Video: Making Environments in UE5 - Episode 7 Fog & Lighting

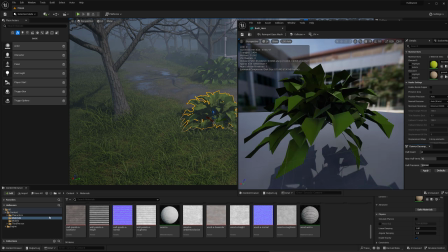(0:00)
Hey everyone, my name is Peyton, and this is a series going over creating a haunted house inside of Unreal Engine 5.
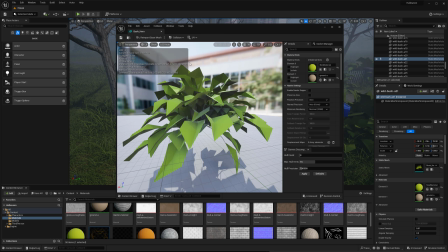(0:08)
If you have not previously watched any of the other videos in this series, feel free to check them out below in the description.
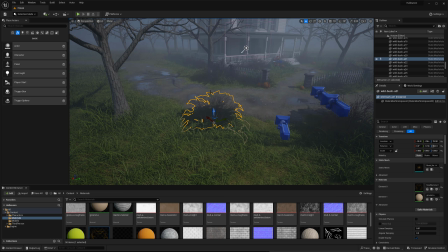(0:14)
But in this video specifically, we're going to be diving in a little bit more into some of the vegetation as well as the lighting.
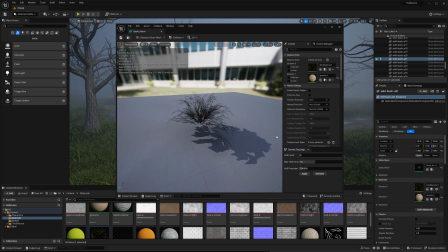(0:21)
So as you saw there, kind of just had a new like branch that I wanted to throw on as a material to my bushes,
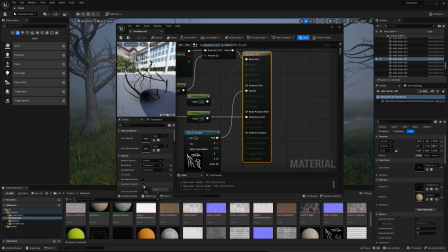(0:29)
at least just get a temp in there instead of having those block out shapes.
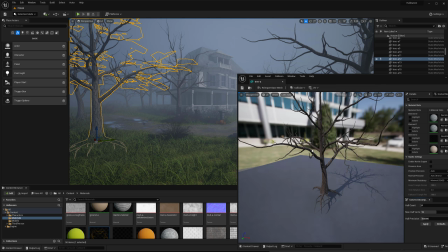(0:33)
And I think this kind of helps go with that, you know, abandoned feeling that we're going for with this environment.
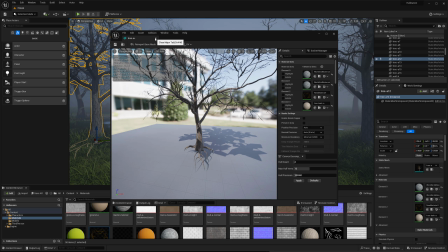(0:40)
And I also want to throw those onto my trees.
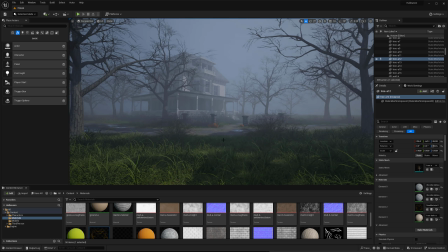(0:43)
It's giving a little bit more detail, and like I said, this is very much a temp situation.
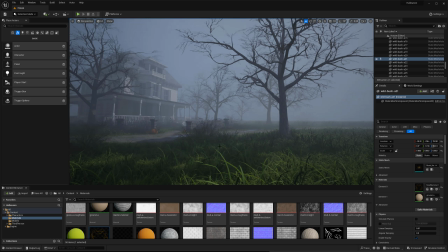(0:50)
We'll kind of dive into it a little bit more.
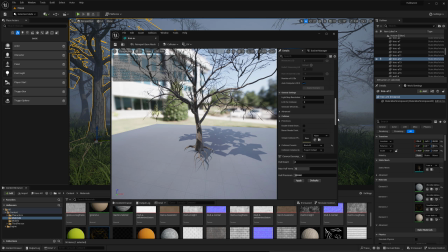(0:53)
I plan to refine these trees out more in the actual pretty much the setup inside of speed tree and all. As you see, it kind of have that bark that I was working on inside of Substance Designer,
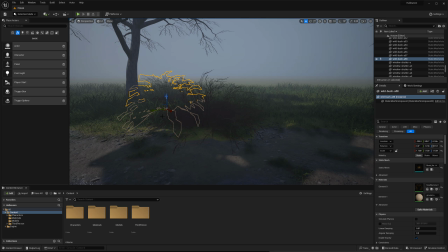(1:05)
and as I continue to refine that, I just want to basically just, you know, flush out a lot of the details that are already there,
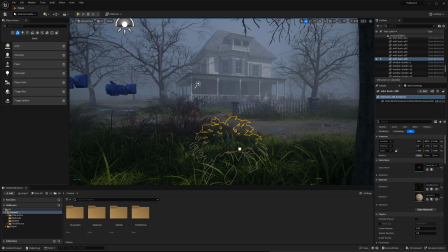(1:14)
and it's not going to be anything crazy, but this is pretty much the base for the trees and the bushes,
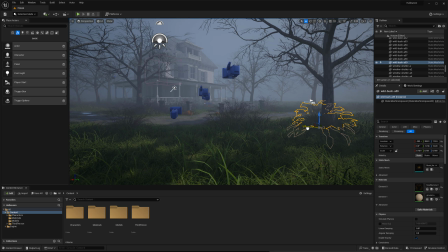(1:21)
and they'll slowly get improved over time. And with those bushes, now that I have something that's a bit more refined instead of just like the
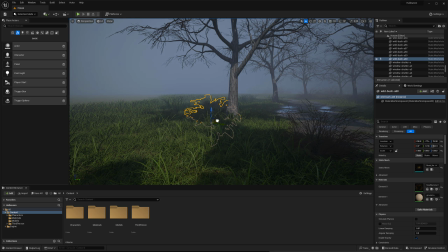(1:30)
block out kind of gray shader or so that I was using before with just big cube shapes almost.
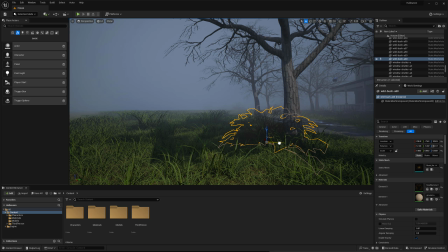(1:39)
What I can do with this now, since it has more of that negative space,
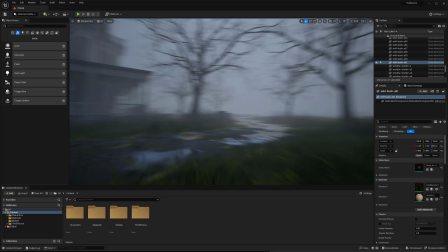(1:43)
is we are allowed to pretty much start to use it kind of,
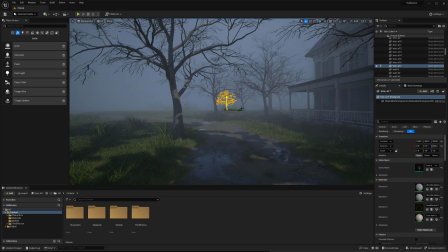(1:48)
you know, to understand how the look and all is feeling with it.
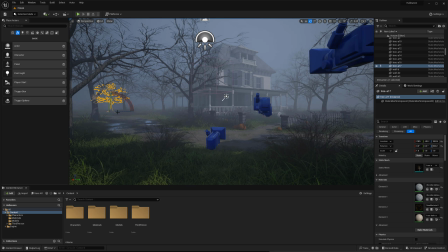(1:54)
And I really do want to think about that distance, you know, because I think I can use both the trees as well as the bushes to fill in that background. And it doesn't have to be anything crazy, you know, because the fog is helping us out a ton with this environment.
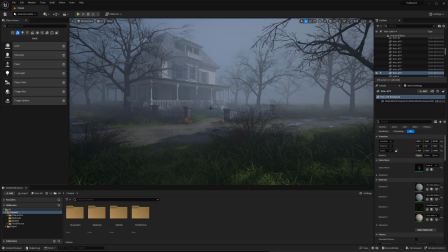(2:09)
So we can kind of just put silhouettes back there, and it's really going to,
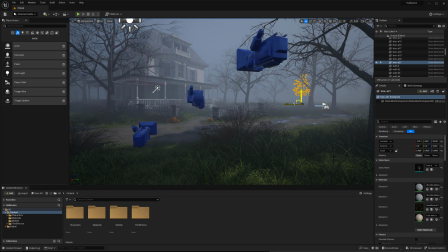(2:14)
and they could be way simpler and cheaper than the trees that we currently have. Thankfully, these trees aren't like super expensive or anything, but basically just wanted to throw those back there. And if you notice, I definitely I think one big thing and kind of
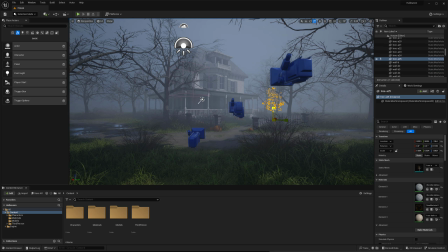(2:33)
something to definitely keep in like track of as you are placing your trees and bushes is make sure you are changing the height of them,
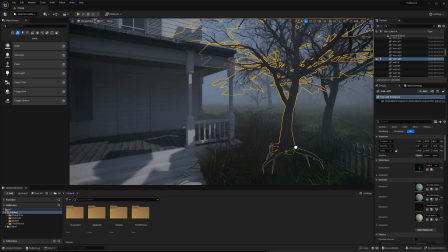(2:42)
you know, slightly adjusting even like the width and just the overall scale of it,
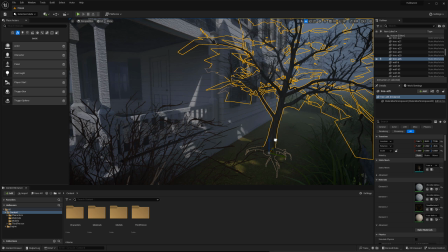(2:48)
because, you know, if you place them all out perfectly, then it's going to feel like an orchard where, you know,
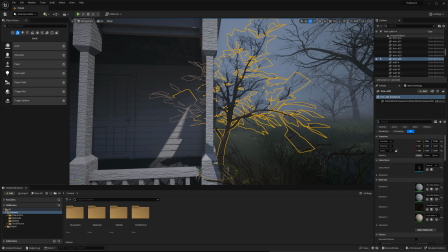(2:55)
they all grew at the same rate and they're the same age.
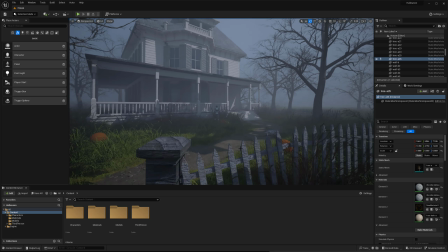(2:58)
And so you don't really have that like uniqueness of like more organic like forest.
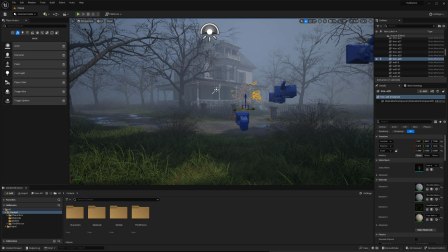(3:04)
And so when you change up the height, you change up the placement,
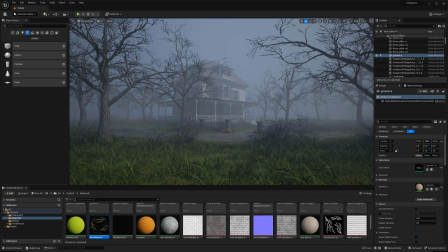(3:08)
you know, sometimes you have them clumping up, sometimes they're like there's some sparse areas.
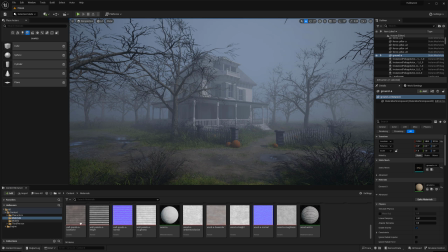(3:13)
It feels a lot less like an orchard, even if they kind of were placed, you know, by people.
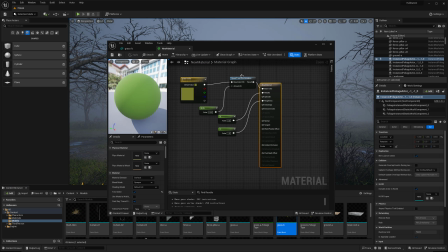(3:20)
You don't want to necessarily have that like stiffness of what you kind of see when you do get like those rows of trees and all.
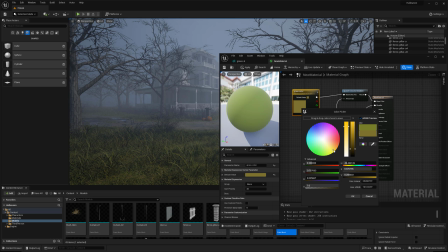(3:29)
So getting a lot of variation there really does help a lot. So and now that I have those in, what I do want to do is maybe tweak the grass a little bit.
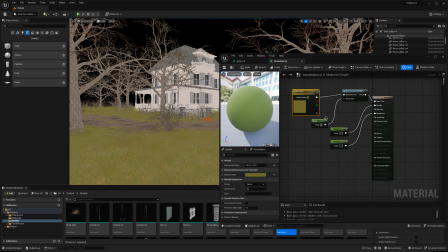(3:37)
I think it was just slightly too greenish blue, and I want to get a little bit more of a warmer color.
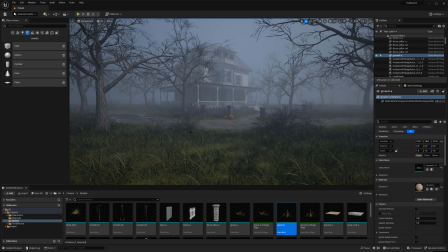(3:43)
So I'm just kind of bringing it down to a tone that just feels a little bit, I guess, drier, more dreary,
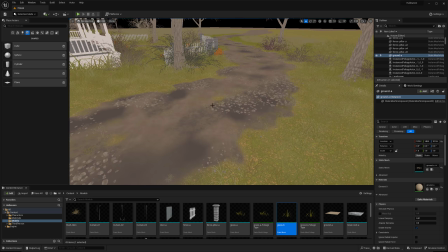(3:52)
because I think, overall, just going for that very
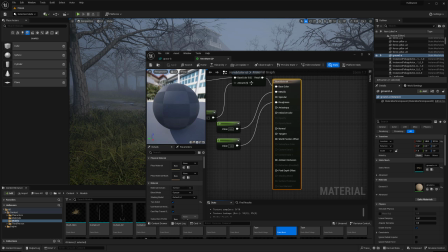(3:57)
like overcast and almost like murky look for the entire environment.
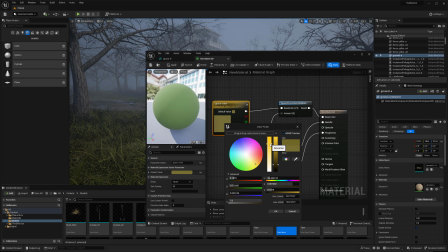(4:04)
And I think, maybe not a ton of light hits here and all.